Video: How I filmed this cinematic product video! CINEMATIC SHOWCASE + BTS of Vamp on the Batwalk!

Hello and welcome to another behind the scenes look on how I composed that commercial that you just saw, which is from Vamp on the Batwalk. So as of right now, you know more than I do about how the video turned out, so hopefully it turned out okay. But today I am working on this game right here, and let me tell you a little bit about it before we get into like how I compose the shots and everything.
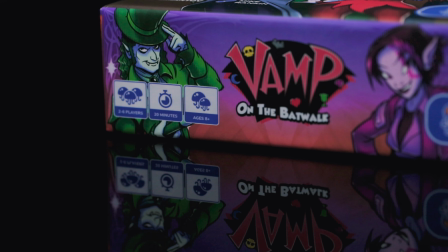1:12 Now in this game, you're choosing a vampire and you're going to be playing with different cards, and you have no idea what you look like, which in turn translates to the cards themselves. So you don't know what your hand is, and you're gonna be playing certain cards, and the goal here is to have your vampire progress along the track, the victory point track, which in this case is an actual red carpet.
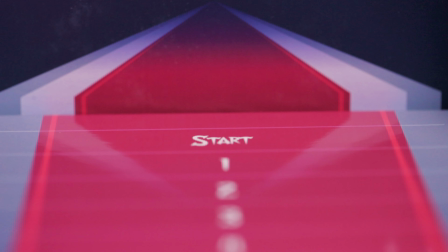1:33 So with that quick board game overview in mind, automatically I thought, you know what, if this is all about fashion and kind of just glamour and all that, first thing I thought of was a red carpet. So here I have some red fabric that I'm going to use to lay out. I also have some red ribbon and a couple other things that I'll show you along the way. But let's get started first with the first scene. So this one, I have 4 beats that I have to hit, boom, boom, boom, really quick. That's 3 beats, but you know what I mean. The progress and the plan that I have here is that first off,
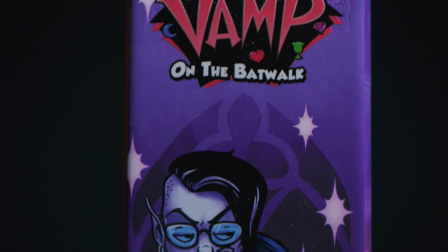2:07 I want to start off with the box unopened and get some shots of like the box art, the logo, all of that, all the really important stuff real quick, so people automatically know that we're talking about or we're showing a board game here. And then I'll slowly want to unveil the box because the box itself is actually a stage. See, so it's actually a red carpet. So I want to kind of film that in like a transformative way, so it looks like the box is kind of folding up on its own. And then since all of these characters have unique colors and very, very obvious characteristics and pretty much style, as per the theme, I'm gonna get into those two and then have them differentiate themselves per color. I've been doing a lot of color work lately, so good thing that the RGB sticks and the RGB strip light that you'll see in a bit come in handy, because those have been really good for the past 3 or 4 board games I've been doing, because they've all had distinguishing colors: yellow, red, blue, green, purple, yellow, red, blue, green, purple, repeat, repeat, repeat. So this time we are gonna use the same materials, but as always, with some differences.
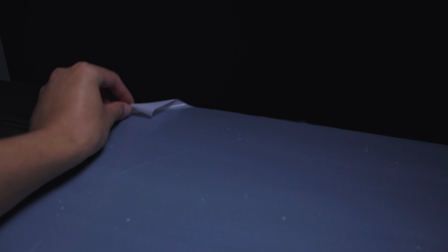3:09 Okay, now first off, these panels that I've been using have been putting in some major work.
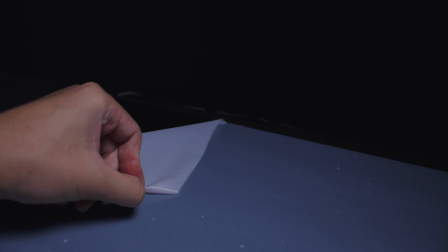3:14 So this is a black acrylic panel that I will also link down below that I normally use for pictures,
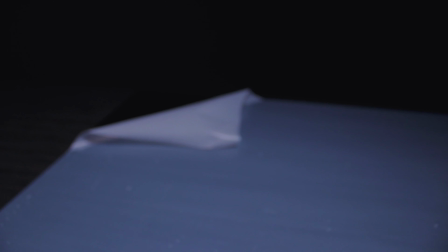3:20 but they have been amazing for videos as well because they provide a nice reflective surface.
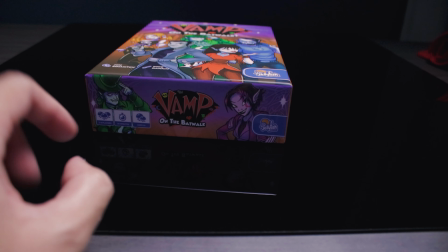3:26 Let me show you. Right, so look at that nice, really, really nice, clear, clean cut reflective surface that you can use for your video.
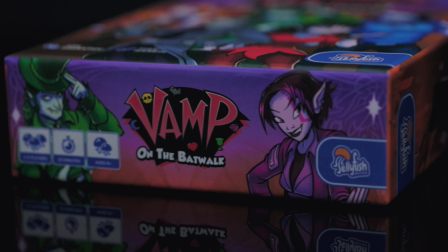3:33 So that's why I'm gonna start off with this black panel first. Matches the vampires, right? Because it's nice and dark and moody, despite how playful the artwork is.
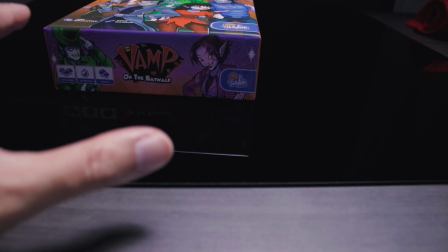3:40 So I'm gonna go ahead and use this for the first few really quick shots and then move on to transforming the box.
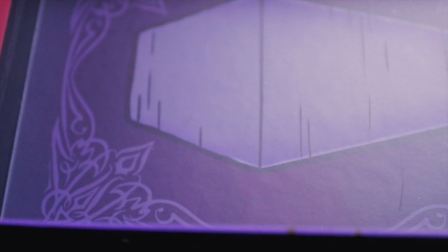3:46 Now for this next shot, I want the box to kind of rise up, just like a vampire actually would when they wake up from their deep sleep. So for that, I'm going to kind of film it like this, and I want it to rise up, so I'm gonna try to time it so that way as it rises, it has a nice little glimmer and light, and then rises up just like that. So that's for the first part, and then I kind of want the box to transform because the box itself is like that red carpet scene. So I'm gonna do a couple other shots that hopefully line up with that. How I'm gonna transform it, I don't know just yet.
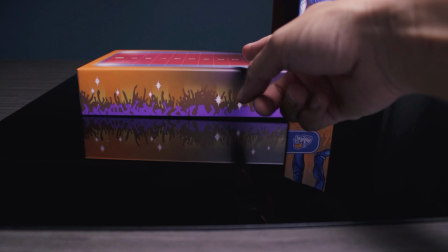4:25 So the next shot here, the transformation isn't anything crazy because in reality, the bottom box just flips over and then the top box just flips vertically.
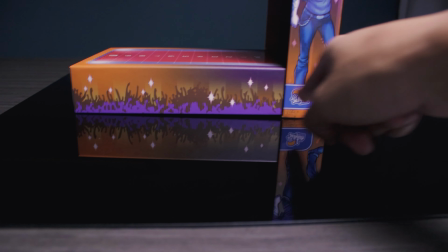4:34 And then they will go inserted just like this.
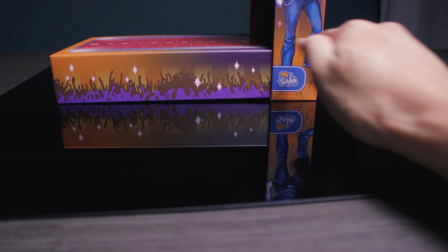4:37 But what I wanted to point out here is that it's always good to record the logo of the company that you're working for, or pretty much you're highlighting.
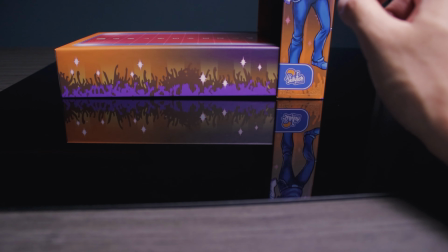4:45 Including the logo is never a bad thing, so that's why I always like to include it subtly instead of just like flash it on screen.
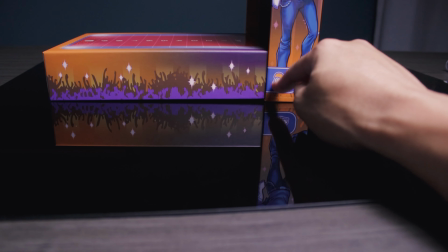4:51 Here, as the transformation is taking progress, you see the jellyfish both here and in the reflection. So I just got a really cool idea.